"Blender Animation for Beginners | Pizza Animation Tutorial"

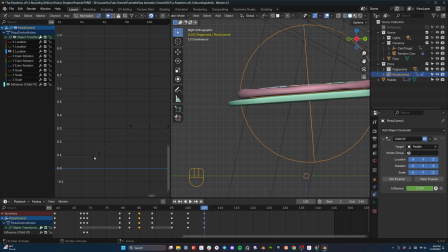[24:43]
And so there's already Z motion happening, even though you don't see it on this graph because it's parented So the Z motion needs to continue when the pizza lifts off of the paddle. And in order to do that, you're going to have linear motion here, and then smooth motion up here, and then back to linear motion over here.
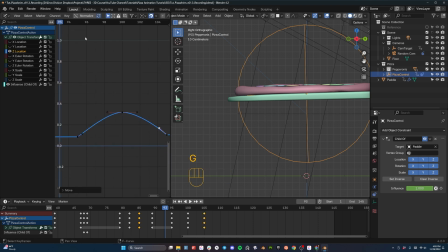[25:01]
So I'm going to go to interpolation mode this way, flatten this out, and let's see how this looks. So up, down, yep, that looks better.
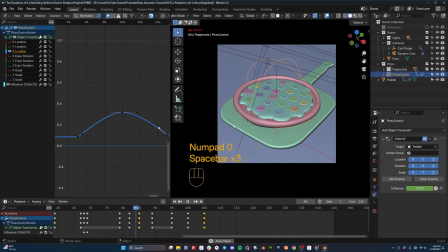[25:09]
So let's go back to our camera mode. Let's just kind of see how this is feeling. And you can take this and tweak this to your own liking. This is the kind of thing that you can go in and work on. And the great thing about these graph editors is that you can kind of change how long it sits in the air.
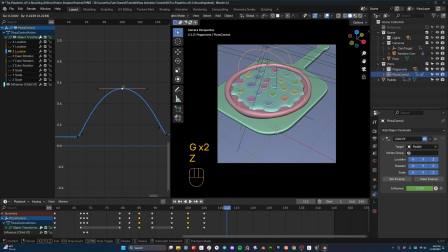[25:25]
We could grab this actual thing and move it up, and that's going to change how high it goes. So if we wanted to change the height, it's easy to change it from right here without having to set a new keyframe. So this is pretty cool. We've got this little pop in the air and then another pop. This pop feels fake somehow.
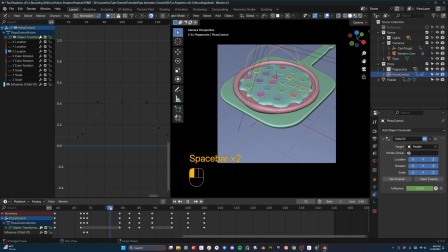[25:41]
What's... The first one looks really good. That second one, I think it's just too tall. Yeah, that's good. We got a nice little double toss and then a slide. Now here's something else I want to add.
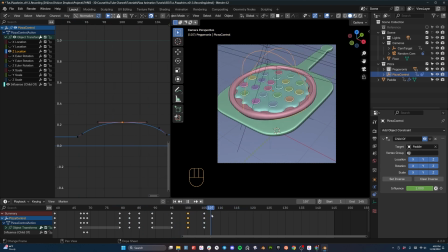[26:00]
Okay, when it falls here and he moves to the left just before he goes to the right, I want the pizza to move to the right, almost like it's sliding on the thing. So let's grab it here. I'm going to go G, X, X, X so that it's its local axis.
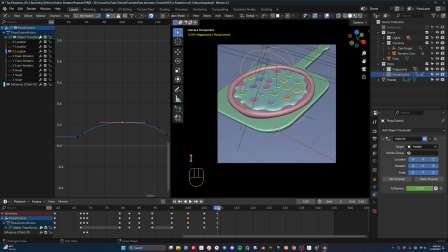[26:17]
I'm going to hit I. Okay, so we got a little bit of slide. And then when it turns and starts to move there, once it starts to move here, G, X, X again to slide it back the other way. Hit I, but I'm going to grab that and move that slide out a little bit more so that it kind of starts to slide over the course of its motion.
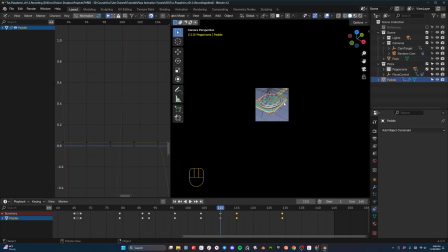[26:35]
And I think this paddle moves off scene way too fast. So let's take this and move that frame out so that it doesn't quite go so quick. Maybe a little quicker.
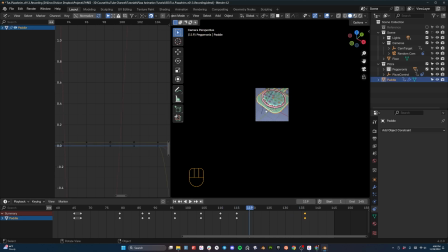[26:47]
But then that means we need to change how soon we're moving the camera back down, because the camera shouldn't be changing its view too soon then. We want it to kind of match the fact that the pizza's leaving the scene.
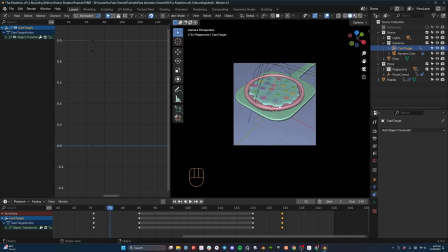[27:01]
Yeah, there we go. That feels good. So let's watch the whole animation and see how this whole thing is starting to feel.
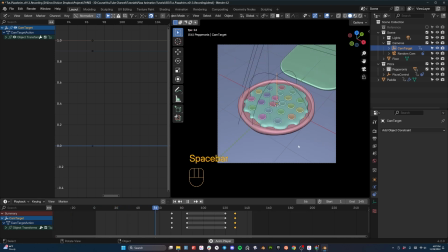[27:06]
Okay? So pizza drops, pepperonis fall, pick up. Oh, look, we've got a problem. There's motion in the pizza on the Z between that first frame and the next because we have Bezier keyframes between there. So we'll go back and fix that. A couple of nice tosses, the move out, and the connection.
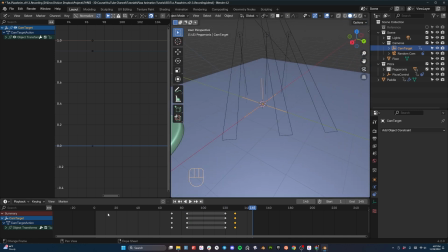[27:24]
Okay, that's looking good. Now let's go back in here and fix that problem that we just noticed. Let's play it.
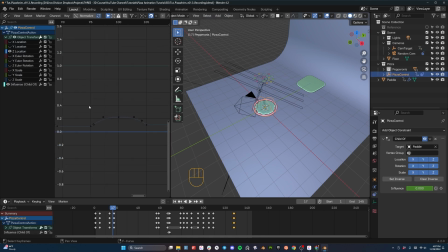[27:30]
Right there's the pizza fall. Let's select our sphere. Let's get back over here. Make sure that we're looking at that place. Okay, so here's what we've got. We want to change this one to linear so that it just slams into place. And then we want to change this one to linear too, because there's no ease of motion.
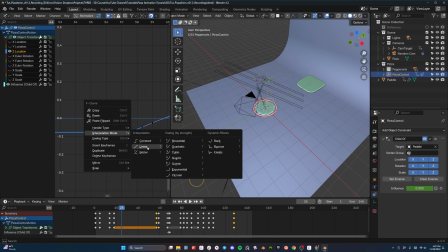[27:46]
The motion of this is carrying it. So I'm going to right click, interpolation, linear, and let's see how this plays now.
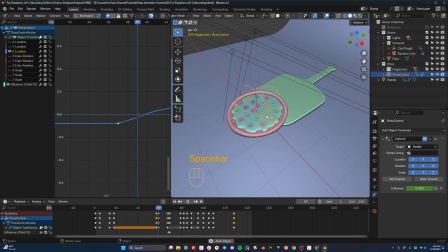[27:51]
We just want to make sure there's no motion at all of the pizza up until the paddle picks it up.
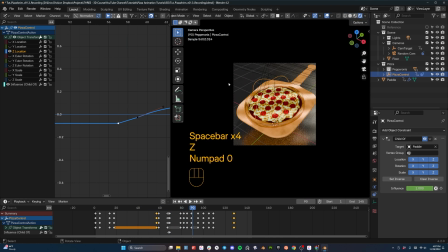[27:57]
And that's good. Now let's go to rendered mode. I just want to watch this a little bit in rendered, make sure that we like how it works. Okay, pizza gets picked up, tossed a little bit, and boom, it's out of scene.
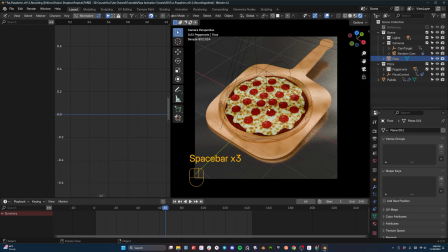[28:10]
All right, so there we have it. We have an animation of our pizza, and it's good to go, and it's loopable.
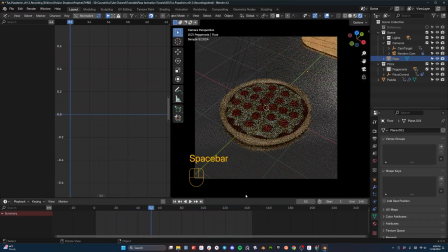[28:17]
So it will just play this endless loop until you're done playing. Now, I'm going to cut off the last few frames here of this animation so that we get back to it pretty quickly. The pizza leaves. We're back in place 136. Looks like where we're going to end it. So I'm going to go to the end frame, type in 136, and there we go. Now the pizza's gone. Another pizza falls. Actually, we could even probably cut it off a little sooner. Let's do 133. Boom, it's gone.
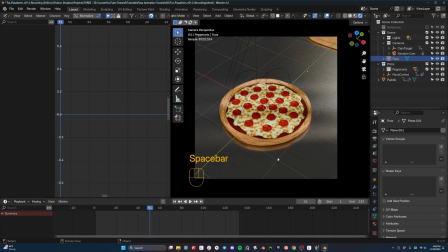[28:43]
Pizza falls. Excellent. Okay, so the animation is done and ready to go. I just want to give you a couple of quick pointers about how to make this look even better here in your 3D scene.
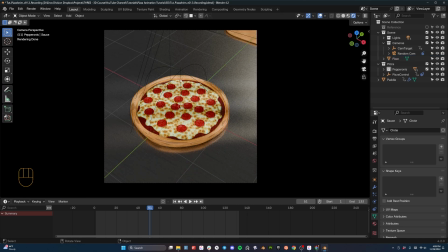[28:53]
So a couple of things that you can do. You've got this cam target here, and you can also use that as your camera's focus target. So I'm going to go up here and select my camera, and I'm going to turn on this option for depth of field. Now right now things just got a little bit blurry.
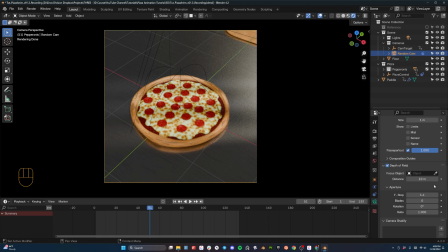[29:05]
We can change the depth of field to something like 1.4 to give it even more of that blurred edge, but what we're going to do is use this camera target as the focus point, which means it's going to focus here on the pizza, and that will help draw the eye into the pizza itself.
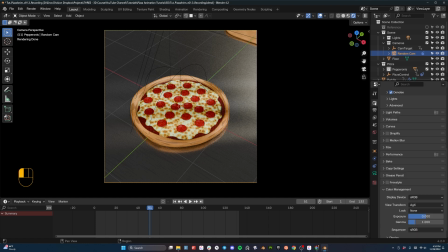[29:20]
Another thing that you can do to kind of help the animation look better as you render it is to go to your render properties and turn on motion blur, and that will enable the whole scene scene to have that natural camera motion blur as it is rendered. This will help your animation look more believable.
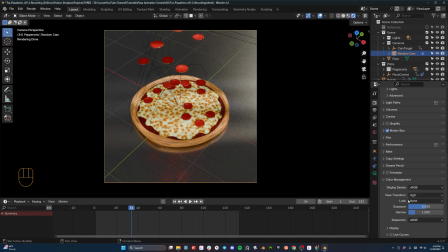[29:37]
Another thing that I like to do is go down here to this view transform and change the look from none to this medium high contrast,
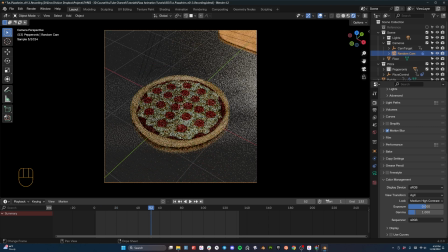[29:44]
and it just gives a better look here in the scene. And now you're ready to take your render and create a video of it.
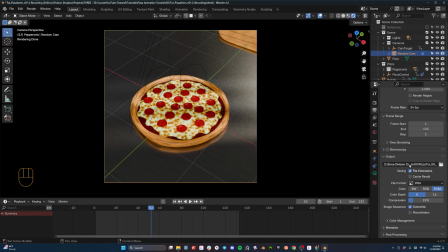[29:51]
If you want to render out this as a video, all you have to do is go down here, select the position in your computer you want to render it, change from PNG to FFmpeg video, switch to H.264 in MP4, and then you'll be set to go for a render.
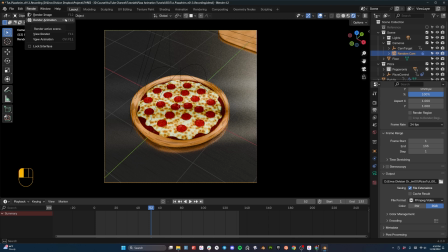[30:06]
All you have to do is hit Control and F12 or select render animation up here in the top left. And then you'll find that you have a beautiful render ready to share with the world. We dive deeper into all things 3D in our Beginner's Guide to Blender course. So if you're looking for a more systematic way to learn Blender, then check it out on our website. If you found this helpful, then please do us a favor and hit that subscribe button, and then share your finished renders over in our Discord server.
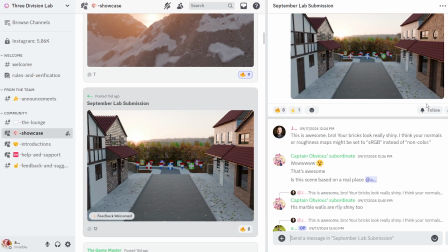[30:30]
We would love to see them.